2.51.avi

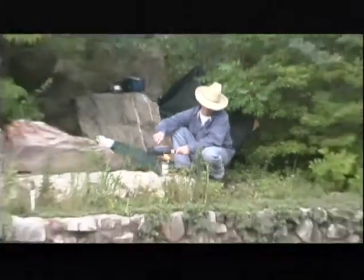0:34 The viewer assumes that just outside the frame of the screen
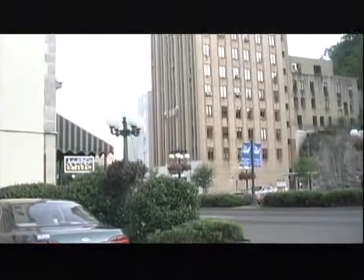0:39 is more of the same of what is in the frame of the screen, although this doesn't have to be the case.
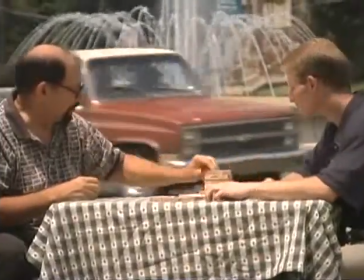0:48 You, as the videographer,
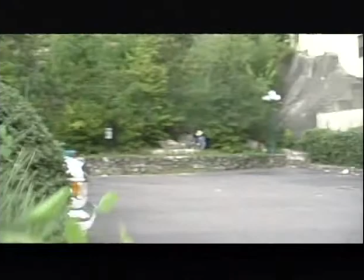0:49 can take advantage of this situation by discovering places in your local area that may look good just in frame,
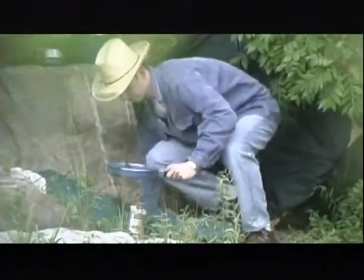0:57 but otherwise out of frame would be unsuitable.
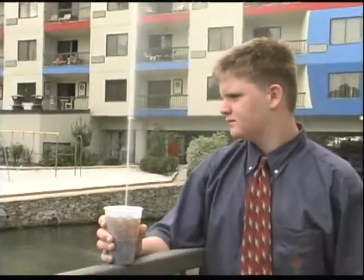1:01 The viewer will assume that objects unrelated on the same field of plane that match up are somehow related to each other.
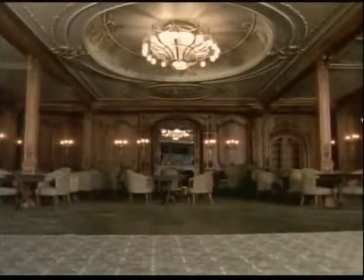1:09 The viewer will assume standard perspective in a scene unless something enters the scene to tell him differently.
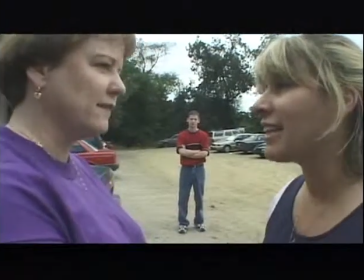1:16 The viewer assumes because of their forward and frame position, the persons up front are talking about the person in the distance.
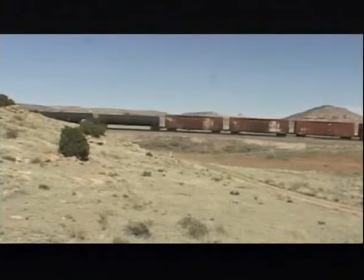1:24 The viewer assumes because the vehicle of transportation is going from left to right, that is actually traveling from west to east.
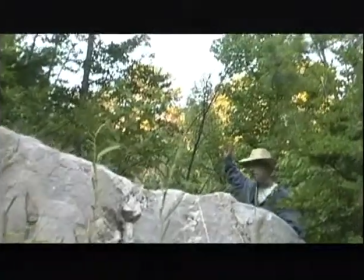1:33 With the proper setups, you can tell a story by just framing.
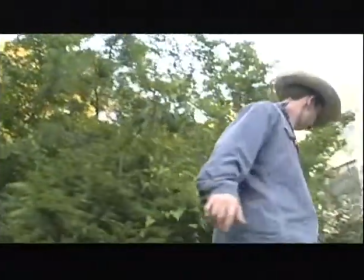1:37 In what ways can you use illusions in your next video to make your viewer assume?
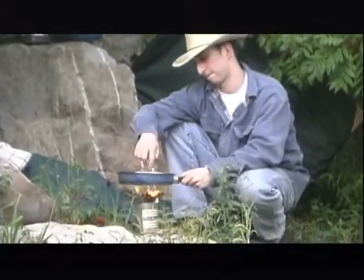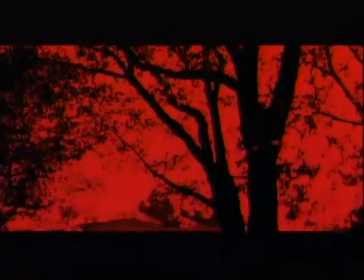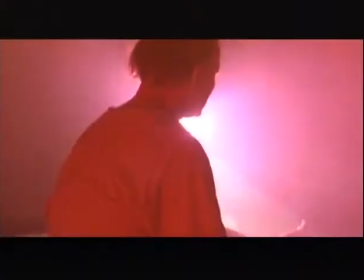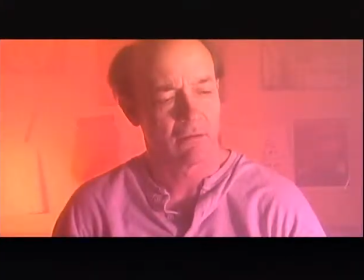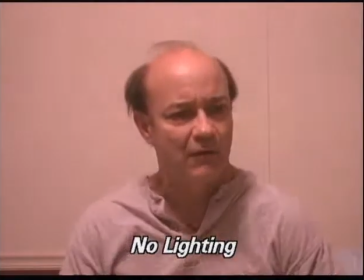2:27 And now let's look at a combination of techniques to make your video better. First, what you don't want to do.
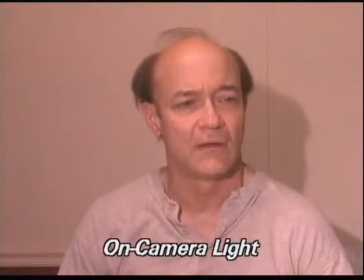2:33 No lighting or on-camera lighting just isn't going to cut it.
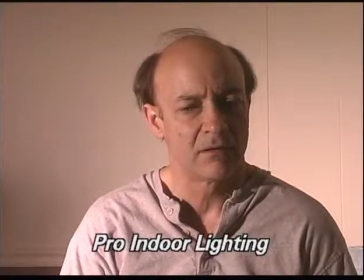2:36 Some professional lights on stands look a little bit better, but you're going to take it a step further. How about using some nice creative lighting with gels?
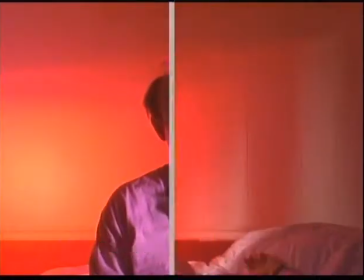2:43 Or even better, let's also add a background.
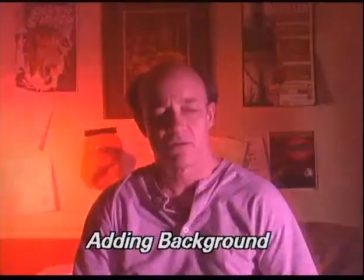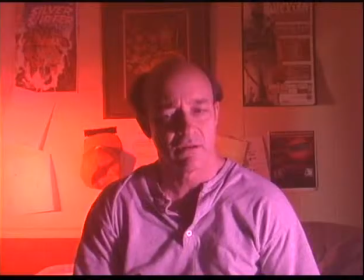2:52 Look at the before and after. Big difference. We also used a $150 fog machine for a film type look.
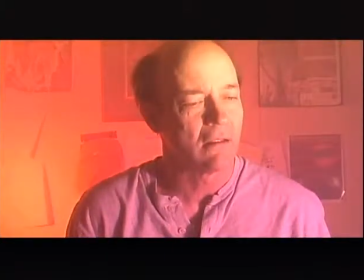3:01 We combined four things: action toward the camera, creative lighting, conflict, and a creative background.
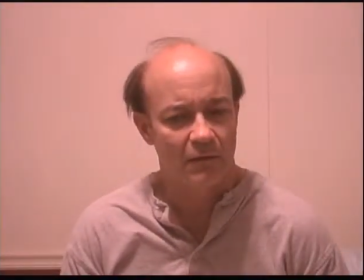3:07 Using a combination of techniques will allow you to progress to a higher level of videographer. Now, I know that you're thinking that some of the shots on this video are things that you may never use. And that may be true. As I said, if you only use a few of them, then it's going to be well worth your money. But the fact is that you know them. You're a master camera person. These are things that you should know, that you should have in your repertoire. So when you go out there and you get stuck on the job, or you're in a particular situation, this is the kind of shots or the kind of concepts that, what I say, separates the men from the boys or the girls from the women. It brings out the best in you, and it's important because you have them in your bag of tricks that you can use them or use some variation when you're out on the job. And make sure you review this tape. It's important to not only, unlike with Volume 1, you could probably watch it a few times and just sort of through osmosis absorb. In this Volume 2, you have to practice the concepts and do them when you're not on the job. Create your own commercials, make your own mini films. I promise, do your storyboards. I promise you, when you get done with doing those, and if you do it for a few weeks and think of it as like a film class or a video class, advanced video class, you will be a much better videographer and have a much broader view of concepts, and you will be better and sharper, and most important, more confident on the job. So I urge you to practice and try these things, even though they might not be part of your special events or sports or commercial repertoire. Expand yourself, become more of a filmmaker and a videographer, and it will pay off. But you have to do it when you're not on the job, and you have to practice, and you have to remember that this is what you do for a living. So you have to, like the baseball players going to spring training, and the football players going to fall training or whatever. You have to get into training, and there's only one way to do that, and that's doing it when you're not on the job and taking the things that you saw on this tape and actually doing them because you're not getting paid to, but because you know it'll make you a better videographer and you can have fun being creative.
That's it. Done.
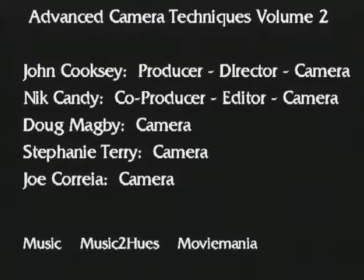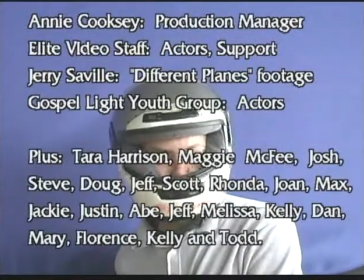5:23 Does it and move fast. And put it up a little bit above his helmet, John.
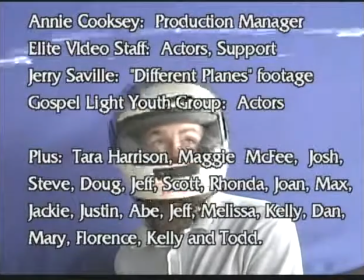5:29 Okay, yeah, right ready? There. Yeah, go for it. All of it. All of it. Lower, lower, lower.
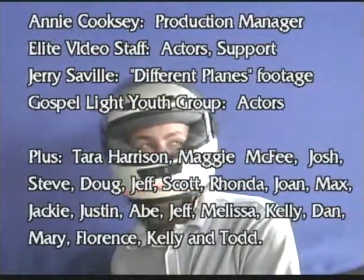5:37 Oh, I got you in the shot. Don't get in the shot. Big spurts, yeah.
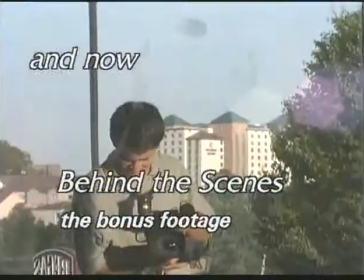5:45 Here we go.
Okay, let's fill it up one more time. Up next, we have some behind-the-scenes bonus footage that I wanted to add into the video,
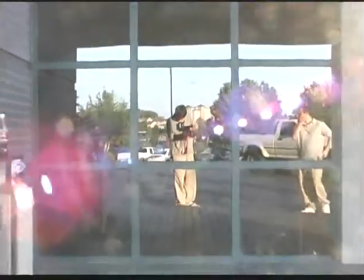5:54 things that I didn't quite get in earlier, and I'll give you a chance to see a little bit about how things were done.
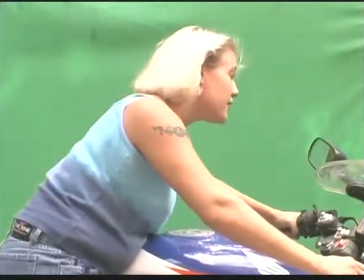6:00 Here's Florence with the outdoor chroma key and the fan on her face. Once again, using chroma key outdoors can be very effective.
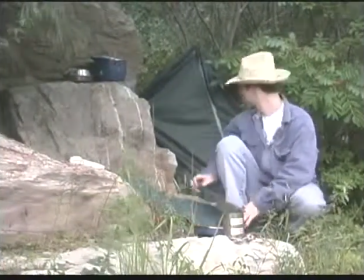6:08 And so we can see what it is.
Here's Josh with the tent.
Stand up and pull it out.
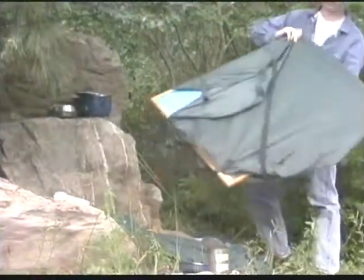6:14 And Now notice the tent is just one of those bulletin boards with a piece of nylon wrapped around it and some gaffer's tape to simulate a zipper.
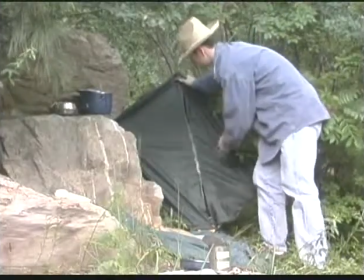6:23 It's very two-dimensional, but if you put it up near the rocks and position the person in front, it's very three-dimensional.
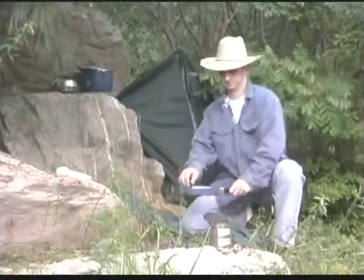6:29 Video is all about illusion.
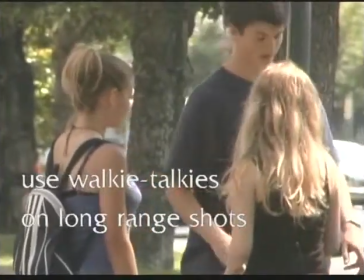6:35 We recommend you use walkie-talkies on long-range shots.
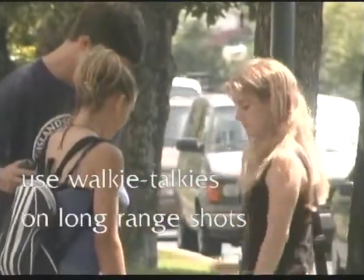6:38 Long-range meaning when you zoomed in really far at a distance, you have to yell at the people in the distance.
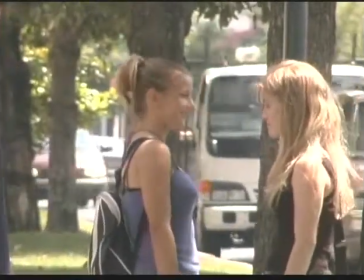6:44 So you'll notice I'm talking to Nick on the walkie-talkie, and these walkie-talkies, the little micro-channel ones, are really helpful.
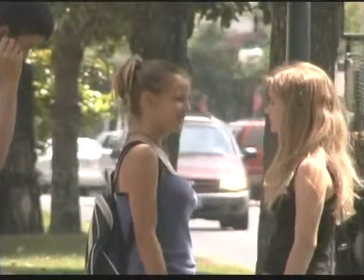6:51 Her hair in the sun too.
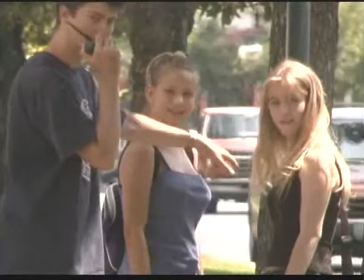6:54 No, she's in the sun. The one in the blue. We need her.
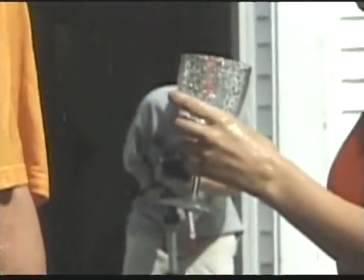6:58 Here's a little behind-the-scenes footage of the rain shot that we did, taken from a different angle.
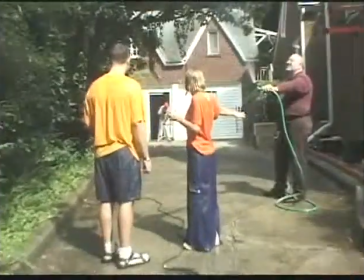7:05 Doug with the hose. You notice our people have Nick on camera with glasses in their hand.
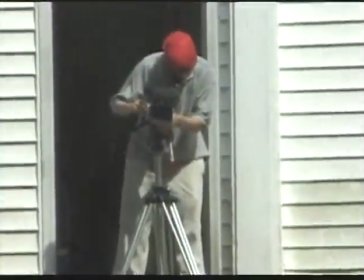7:11 We always recommend props too. We just talked about soft lights and how it can highlight an outside area, whether it's daytime or getting night like it is now. Right now I'd like to show you about highlighting the background area too with lights.
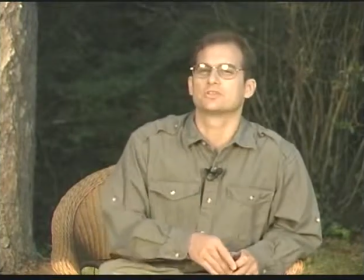7:28 It's not that obvious, but Stephanie is going to turn off the soft lights right now, one at a time. First she'll do the one on my right, and then we can get Andy to do the one on the left. Go ahead.
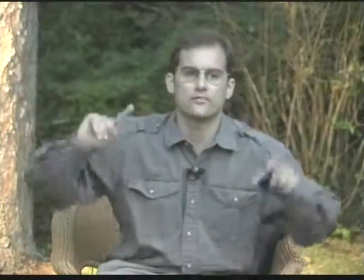7:38 And you'll notice if we turn it off, the background is sort of lit up here.
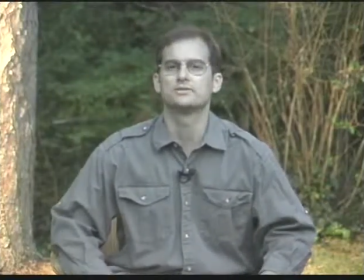7:44 It looks like, you know, very well lit situation, and that's because we're using a quartz halogen light.
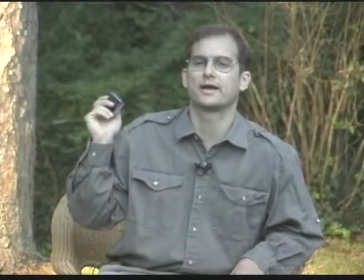7:52 As a matter of fact, Steph will pull back. We'll leave these lights off. Steph's going to pull back and show the shot right now of behind.
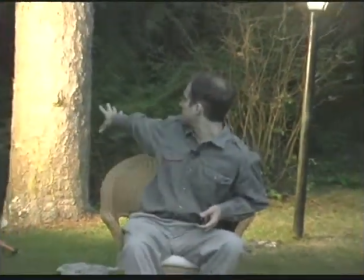8:02 It's a $90 light on stand. They sell for about $50 to $90.
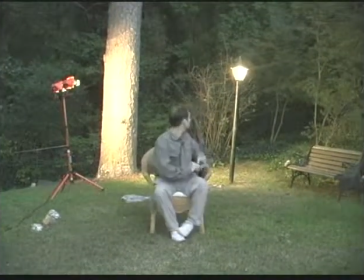8:06 We got the heavier duty version, and that's lighting up the background, as well as we have this little 70 watt on the lamppost.
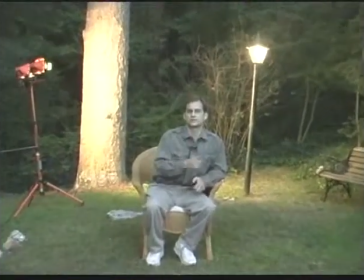8:13 And she'll zoom in again, and we'll turn on the lights to the left and the right, and we'll go back to the difference.
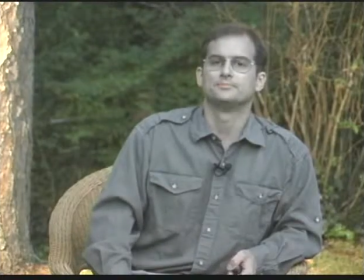8:18 And this is just a nice way, they use it on the news a lot, of getting a good background lit and foreground lit too.
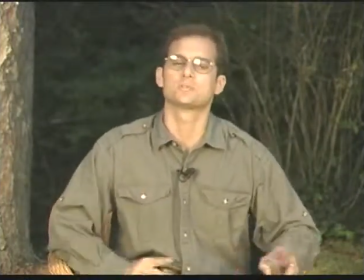8:27 If you don't have something for the background to lit, look around for a building or some kind of situation where you can highlight your area using lights.
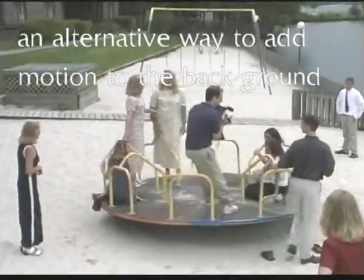8:35 Here's an alternative way to add motion to the background scene that we didn't use.
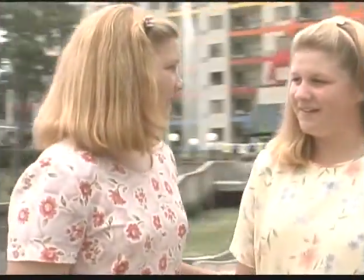8:40 Just using some playground equipment, and we didn't use it. I think the background was going a little too fast here, but it's a neat, novel way to get a moving background.